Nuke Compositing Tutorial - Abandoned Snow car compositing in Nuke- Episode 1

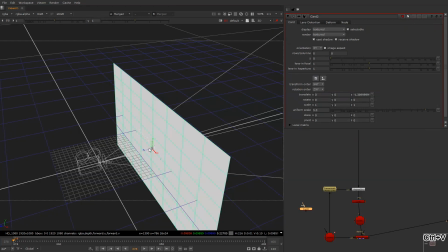[8:11]
I'm just gonna copy and paste this and take it slightly back so that the mountain is somewhere here,
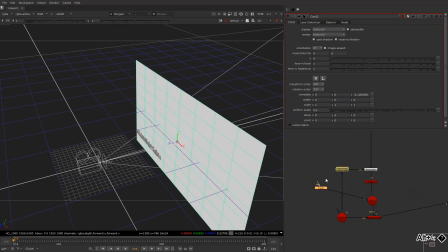[8:18]
and I add this in a screen. Take a project 3D, same okay, yes. Come on, babe.
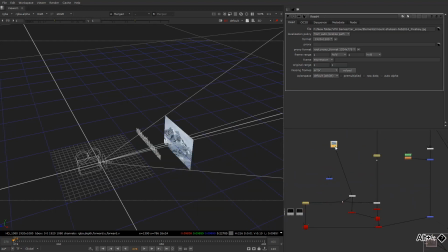[8:37]
Perfect. So we have our mountain as well now, you see? Like this.
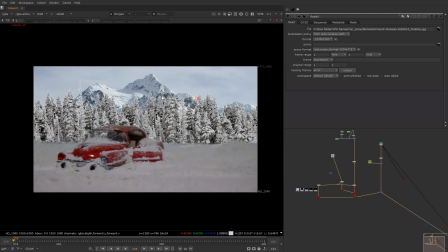[8:45]
So we'll just go in the first frame and try to get things which is aligning. So as you know that having this in the middle, you see some kind of like it's way too distracting to your scene.
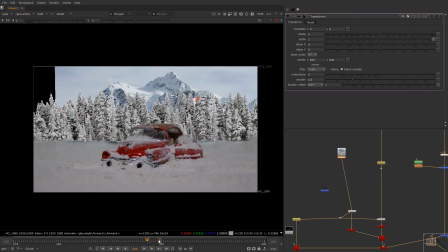[8:58]
So let us just go somewhere here in the middle to just check it out. And this mountain is way too distracting to our scene. So what we can do in order to just make it look better,
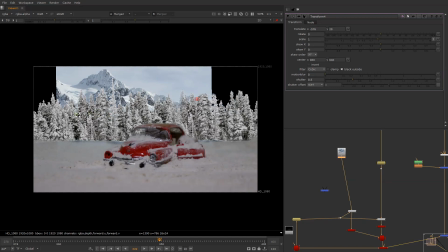[9:08]
so what we can do is try to take it slightly toward the center screen light, which is a part of rule of third. And you see, once I take it over here, we started to notice the car.
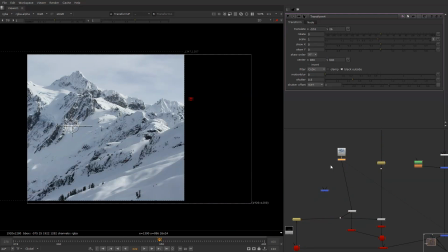[9:19]
That's what we are supposed to do. So I'm gonna do is I'm just gonna replicate those things as well. Take this
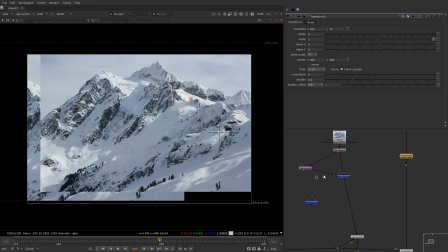[9:32]
and just to have mountain more in our area. Come on.
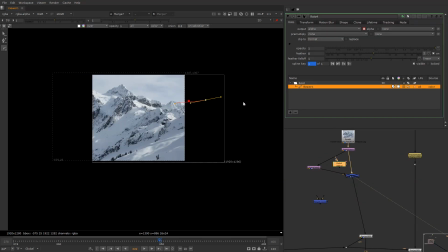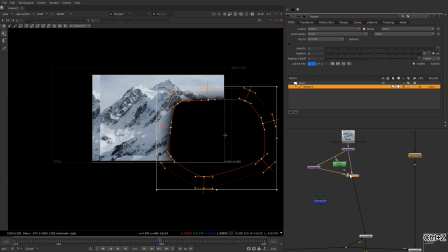[9:48]
Okay, sorry. Mask. So yeah, that's what we have.
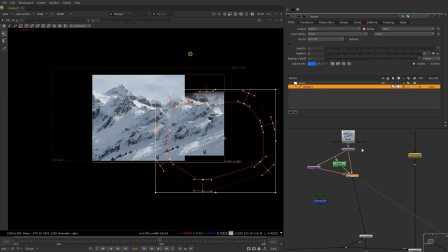[9:54]
Like this, I have it over here. Same, we're just gonna like create for that
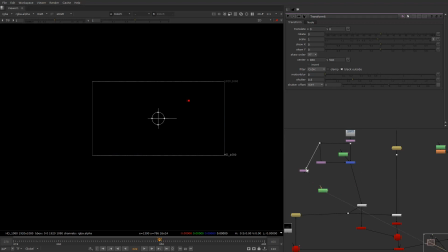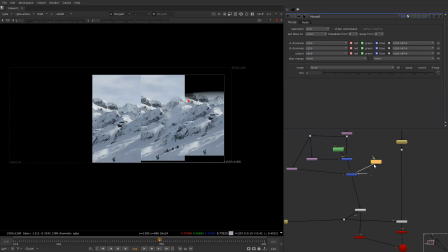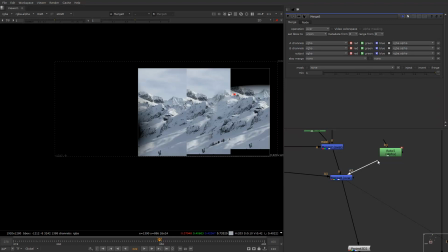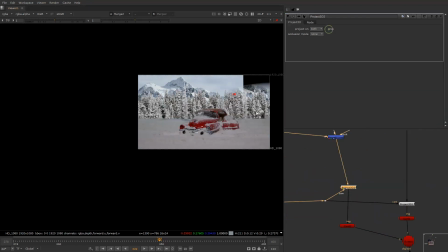[10:40]
So let us just see a comp. We need to get rid of crop in order to see those, and you see that we need to have sky over here.
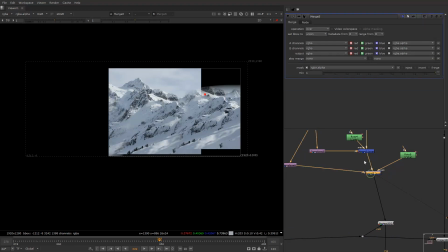[10:49]
So what we can do is just paint and slightly bit of work and take this mountain down. I don't want it to be up. Let's take a paint node and
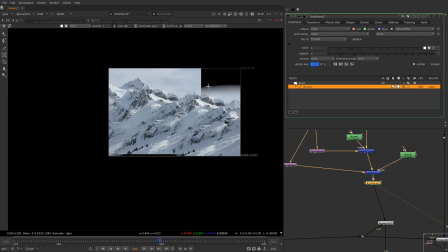[11:02]
paint things out.
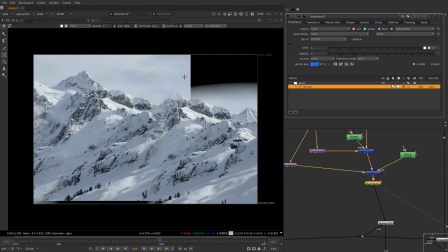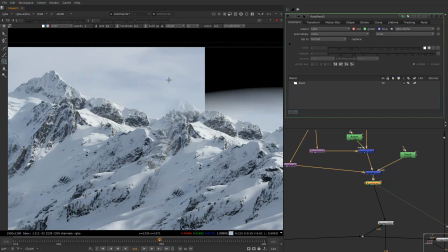[11:12]
Come on, clone.
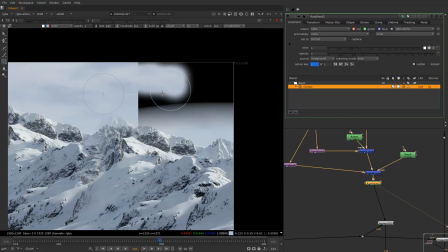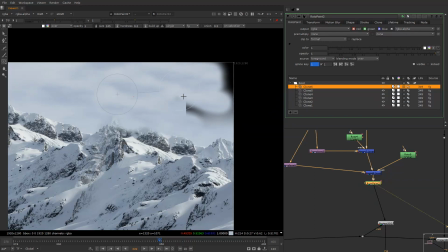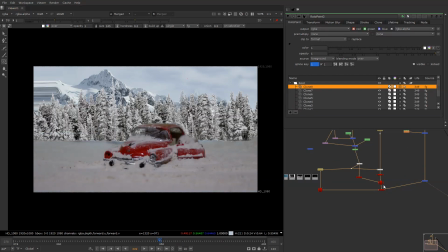[11:27]
So we have those as well. Now you see just because of grain format we need to change it to that, and let us just go on last frame so that we can see.
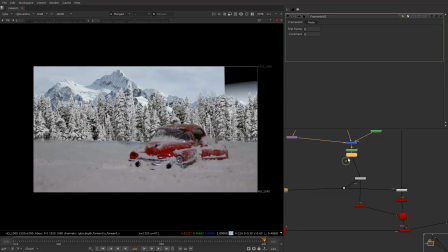[11:41]
Okay, we just need to add frame hold to the frame which was it was created
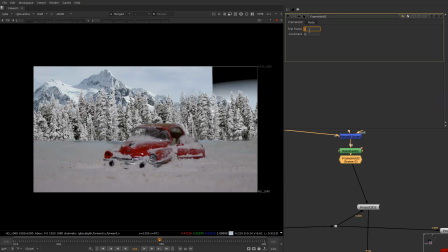[11:49]
349. So
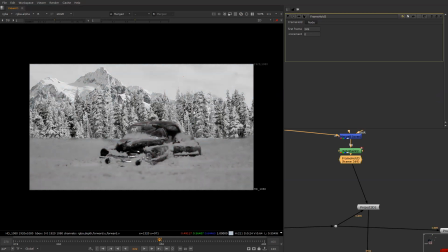[11:53]
349, so we have this.
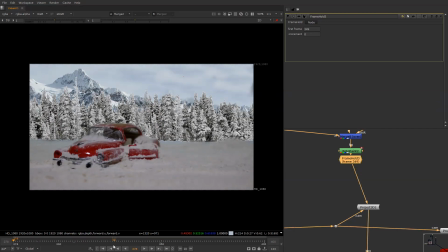So you can see there is a slight bit of parallax as well, which is kind of really cool,
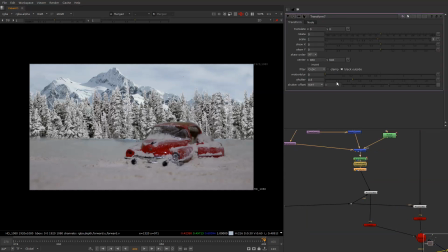[12:09]
and we can take slightly mountain up, I think so.